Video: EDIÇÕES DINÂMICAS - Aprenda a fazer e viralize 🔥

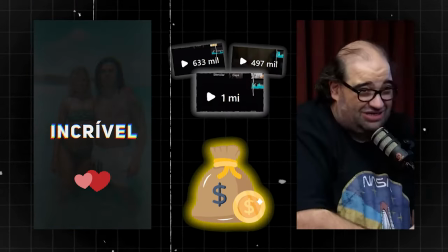0:00 Esse tipo de edição está gerando milhões de visualizações e muito resultado para quem está fazendo, tanto para o editor quanto para quem publica o conteúdo.
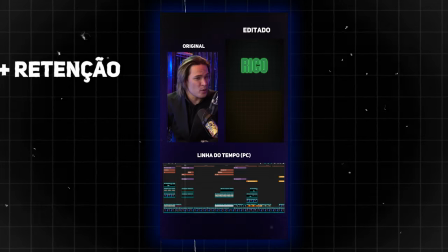0:07 Esse estilo de edição é o que está em alta no momento, ele gera mais retenção, mais engajamento e consequentemente mais vendas. Eu mesmo estou cobrando em média R$95 para editar um vídeo desse de até 60 segundos, que eu consigo fazer uns 4 ou 5 tranquilo por dia, o que me gera num dia de agenda cheia entre R$350 a R$500. Hoje eu vou te ensinar a fazer esse tipo de edição que eu chamo de edição dinâmica, com apenas 5 passos simples.
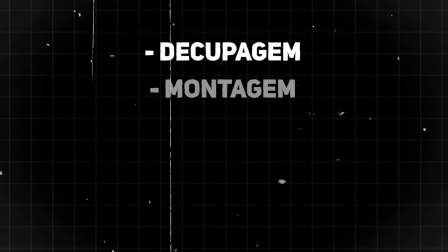0:33 Decupagem, que é onde você vai fazer os cortes e retirar as partes que não vai usar. Montagem, onde a gente faz a inserção de efeitos e elementos visuais.
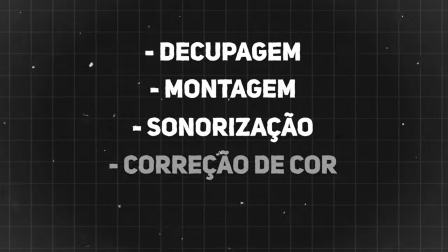0:42 Sonorização, que é a inserção de música e efeitos sonoros. Correção de cor. E por fim, a revisão. Vamos usar o aplicativo CapCut na versão gratuita para fazer todo o processo, e eu vou fazer pelo PC. Mas você consegue ter o mesmo resultado editando com seu celular também, então não tem desculpa.
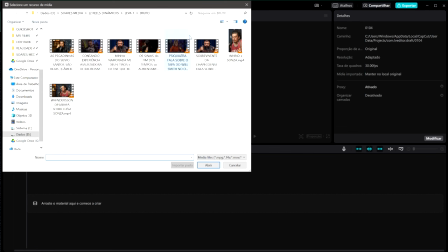0:58 Então vamos importar o vídeo aqui. No meu caso, eu vou usar um corte de podcast do Celso Portioli.
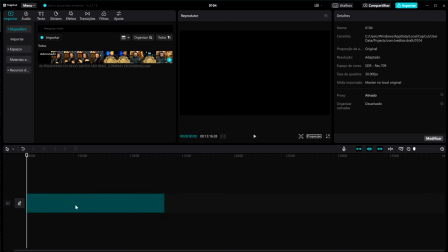1:03 E como vocês já sabem, o primeiro passo é a decupagem. Então eu jogo meu vídeo na linha do tempo e vou cortar todas as partes que eu não vou usar.
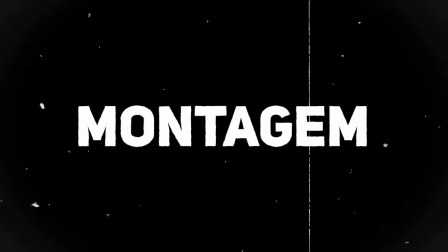1:13 Feito isso, nós vamos para a montagem, que é a etapa mais demorada desse processo.
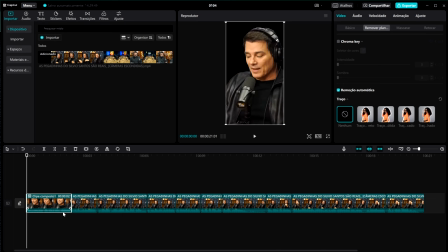1:18 Aqui é onde você vai de fato colocar a sua criatividade para funcionar, pois nós vamos inserir todos os elementos visuais do nosso vídeo nessa etapa.
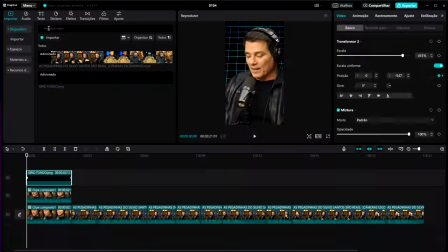1:25 Alguns elementos são comuns nesse tipo de edição. O início é o mais importante, geralmente os primeiros 3 a 5 segundos.
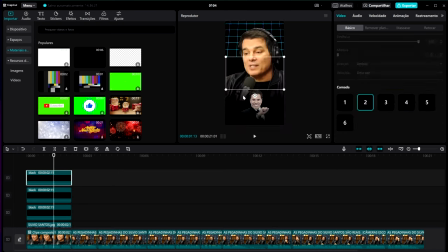1:32 Então nós retiramos o fundo do vídeo e adicionamos alguns elementos para que ele fique visualmente o mais chamativo possível.
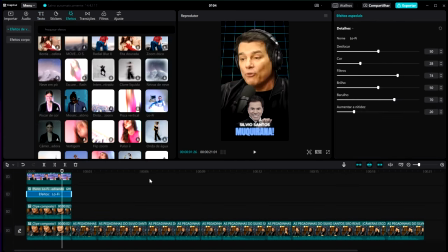1:38 Como você pode ver aí, eu adicionei algumas sombras, um fundo em grid, alguns textos e uma imagem da pessoa citada no vídeo, no caso o Silvio Santos.
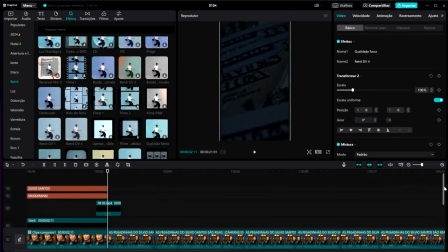1:47 Depois eu continuei o processo ouvindo cada trecho do meu vídeo e adicionando elementos visuais que fossem de fato somar a qualidade dele,
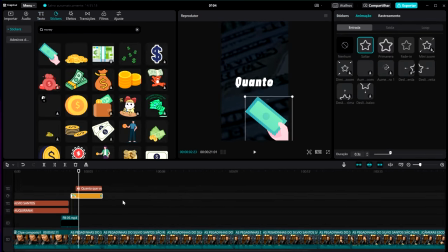1:54 como textos, imagens, vídeos de fundo, stickers, animações com fundo verde e por aí vai.
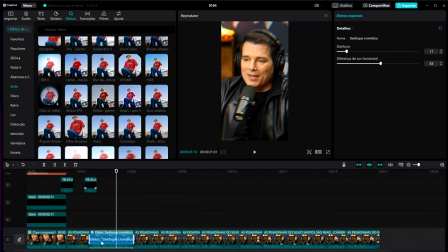2:01 Alguns desses elementos eu já tinha no meu pack de arquivos e outros elementos eu baixei do YouTube ou de algum outro site.
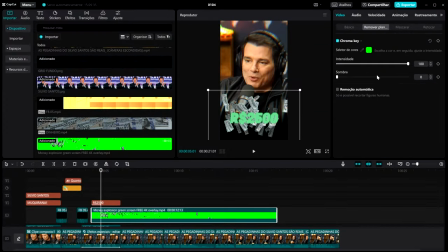2:07 E se você tá meio perdido no que você tá vendo, é porque esses são trechos de uma aula completa que eu fiz sobre esse tipo de edição lá para a área de membros do MCF,
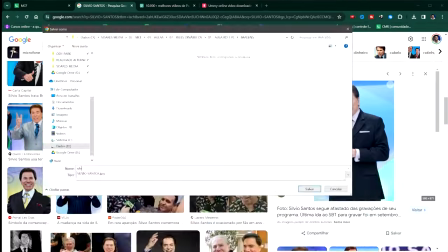2:16 que é o meu treinamento completo de edição de vídeos.
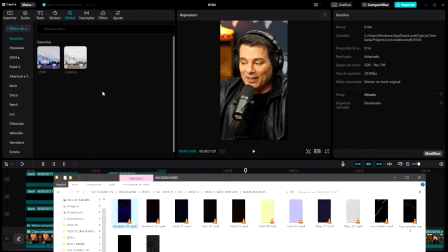2:18 Esse vídeo é indicado para quem já tem alguma experiência com edição, pois de fato eu não vou explicar conceitos básicos e sim vou dar um panorama geral de como essas edições são feitas.
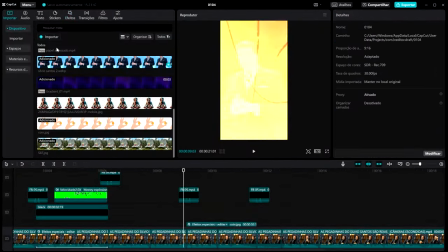2:27 Se você está começando agora na edição, eu recomendo que você clique no link da descrição,
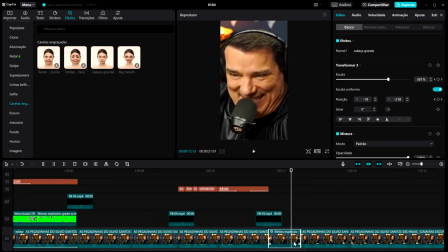2:31 entre no MCF e lá eu te ensino edição de vídeos do zero até o avançado, onde você vai conseguir ter resultados como esse que a gente está fazendo agora.
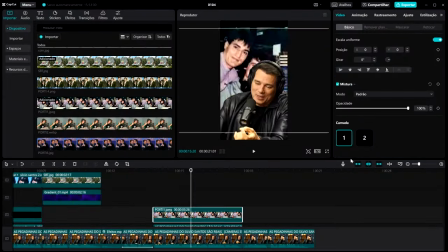2:39 Link está na descrição. Enfim, voltando ao nosso projeto, eu continuo adicionando elementos visuais, geralmente sem um padrão 100% definido.
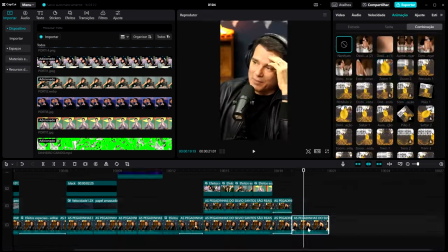2:46 O que eu gosto de fazer são colocar fundos animados com textos grandes, criar algumas animações com ícones, adicionar transições, filme birds e por aí vai.
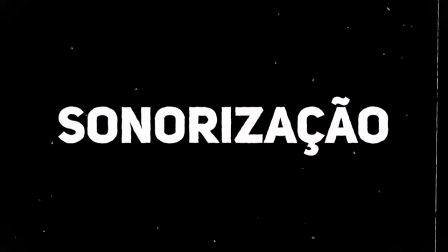2:54 Terminando a parte visual, agora vamos para a parte sonora. E como esse vídeo tem uma pegada mais de história, ele de fato está contando a história de como foi contratado pelo Silvio Santos na época, eu vou usar uma música mais dramática.
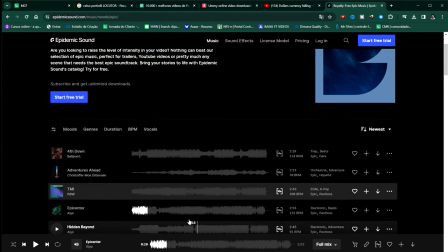3:07 As músicas que eu uso nos vídeos eu pego da Epidemic Sound ou do Artlist,
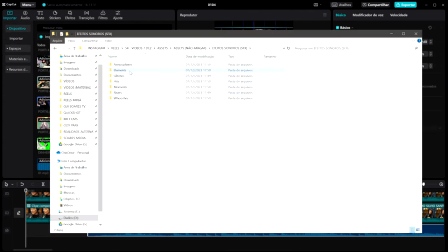3:11 mas você pode usar a própria biblioteca de áudio do YouTube, que também tem músicas muito boas para você usar.
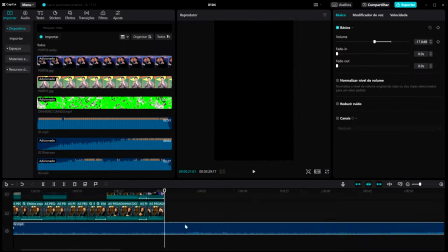3:16 Então basicamente todos os elementos visuais que entram na tela eu vou acoplar um efeito sonoro nele,
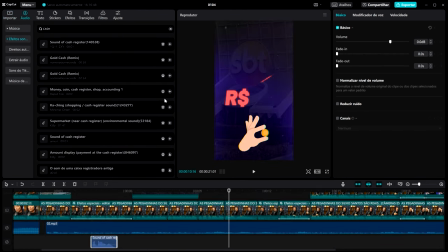3:21 para que assim tudo que for visto também seja ouvido por quem está assistindo.
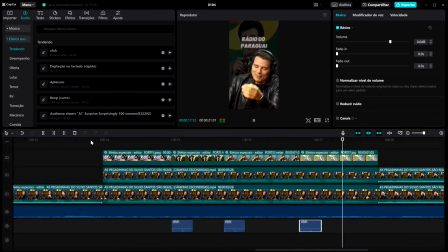3:26 Dessa forma a gente faz com que o vídeo fique mais dinâmico e prende de fato a atenção do espectador.
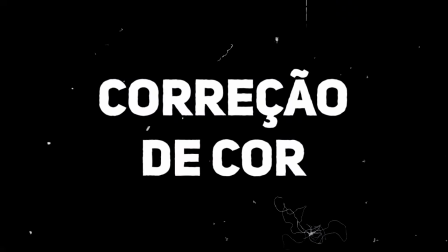3:31 No caso desse vídeo em específico, eu não fiz a correção de cor, porque é um corte de podcast,
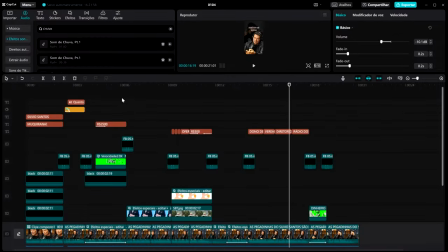3:36 então eu não achei necessário, mas você pode fazer por aí caso você queira e é bem tranquilo também,
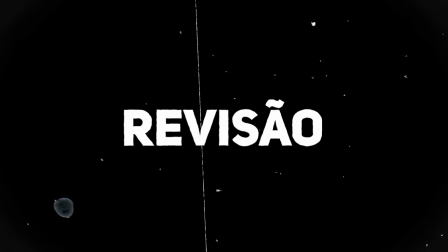3:41 não tem muito segredo. Depois temos a revisão, que é a parte onde iremos assistir o vídeo editado e ver se podemos ajustar ou melhorar algo nele.
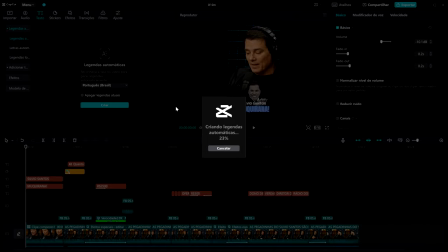3:49 É importante você prestar bastante atenção nessa etapa.
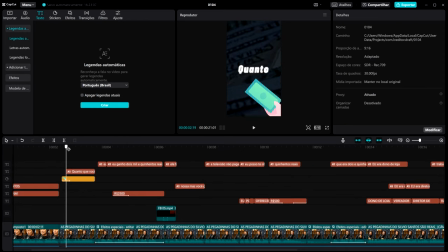3:52 A maioria dos editores pulam ela e é aí que aparece aqueles errinhos bestas de legenda errada, uma coisinha fora do lugar e por aí vai.
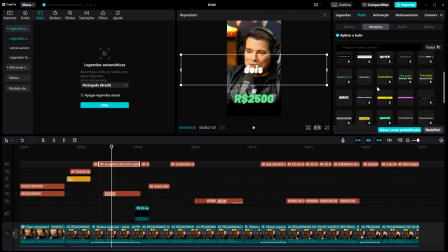4:00 Fazendo isso, você garante que o seu vídeo vai estar o melhor possível antes de exportar. E agora vamos exportar ele.